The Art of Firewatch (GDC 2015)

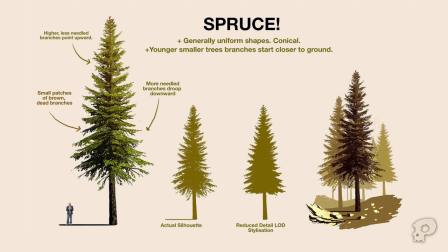So how do we stylize this?
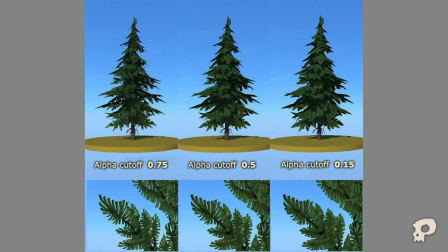I noticed when I was first playing with Unity that when you have an alpha material, an alpha texture, there is this slider called alpha cutoff, which essentially determines where the transparency threshold of your alpha testing is.
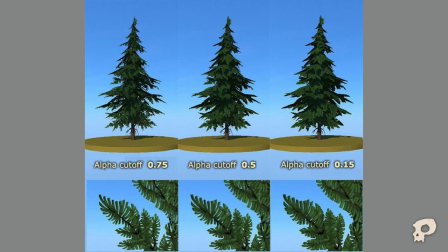This shows the same tree with three different alpha cutoff settings. It is actually much easier to see the difference in silhouette.
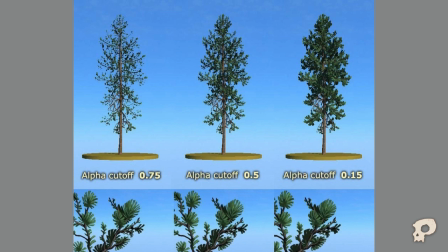I realized that, hmm, if we could somehow adjust this slider as the tree moves further out, this would basically achieve the effect we wanted of simplifying the silhouette.
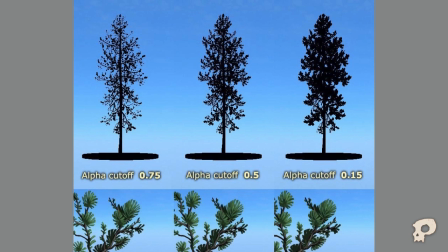And so that is what we ended up doing in our foliage shader. we just puff the leaves outwards in the alpha test like this and
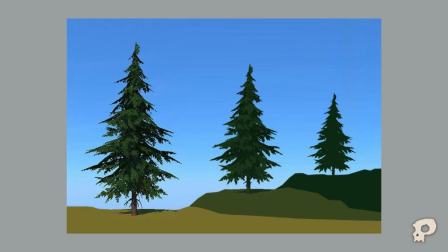together with a stylistic fog it does a really good job of simplifying and stylizing just we wanted to do in the original art direction okay
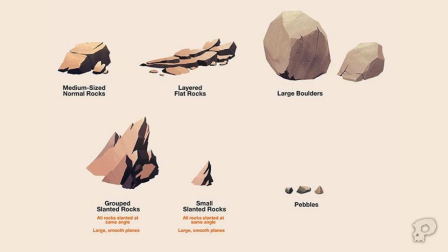now a quick few words about our rocks this is a concept sheet for them it is all about the angular graphical shape they create on screen, especially under harsh lighting.
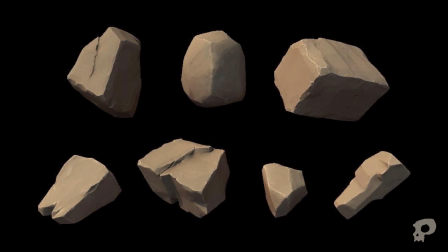And when I was making these in 3D, I basically only cared about the shape they create. I tried to make each modular one have its own interesting shape characteristic in all 360 degrees. Think of these as your rock words.
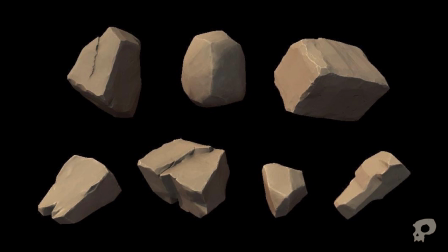You know how in language you can use different words to make different sentences that mean very different things. So just like that we can use the same rock modules to create larger shapes that are very different.
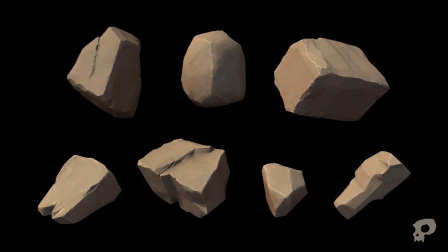Or you can think of these like Lego blocks, like how you can use the same Lego blocks to create many different scenes. So there are almost no texture detail on these modules other than some pretty dry brushed highlights on the edges from the sea brush sculpt,
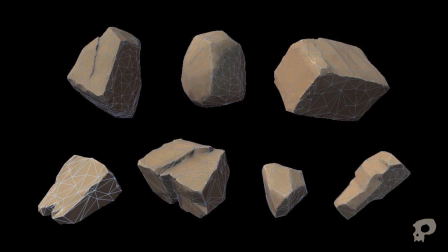any a gentle occlusion bake, and a very good quality normal map.
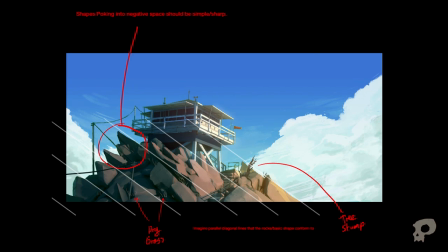Now let me demonstrate how we use our rock words, modules, Lego blocks. This is a pretty detailed paint-over concept with notes from Ollie specifically about how he wants to arrange the rock composition.
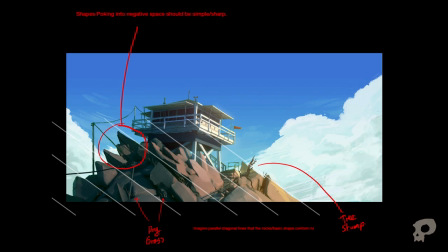This is our front-end menu scene, and it is also the first shot of our teaser trailer. So you can see he is pretty specific about how the rocks need to create a pretty specific negative space.
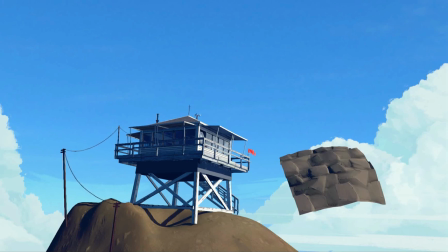And this is a quick scene breakdown showing a bit of how we end up using our modular rocks.
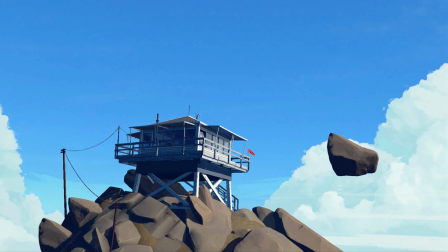And this is a pretty common technique I've been using all through the game.
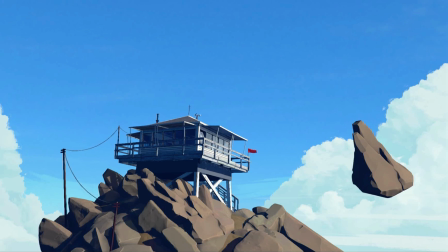You will see in the scene breakdown some rocks that are floating in midair. That is just an example of what a module looks like before I lay it down under the scene.
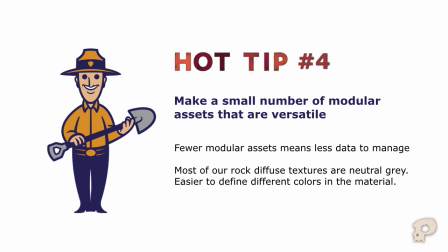And now hot tip number four! Make a small number of modular assets that are versatile. For a game full of rocks, we actually only have a handful of types. Keeping your number of assets low will make your life a lot easier because you will be managing less data.
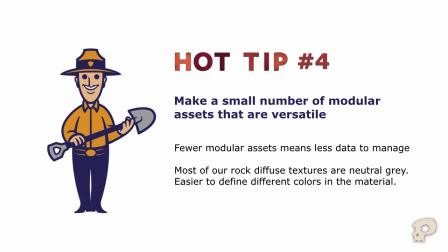You are likely to have to retouch all of your assets maybe once or twice, luckily not more than that. So if you only need three rocks, don't make a fourth one even if it's really fun to make.
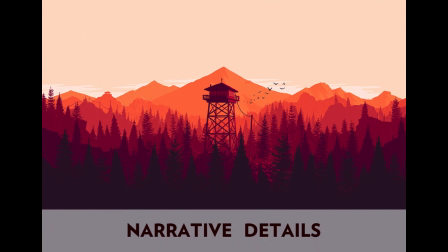Okay, number three, narrative details. I talked a lot about the ways we have abstracted a large force of Firewatch down to just colors and shapes.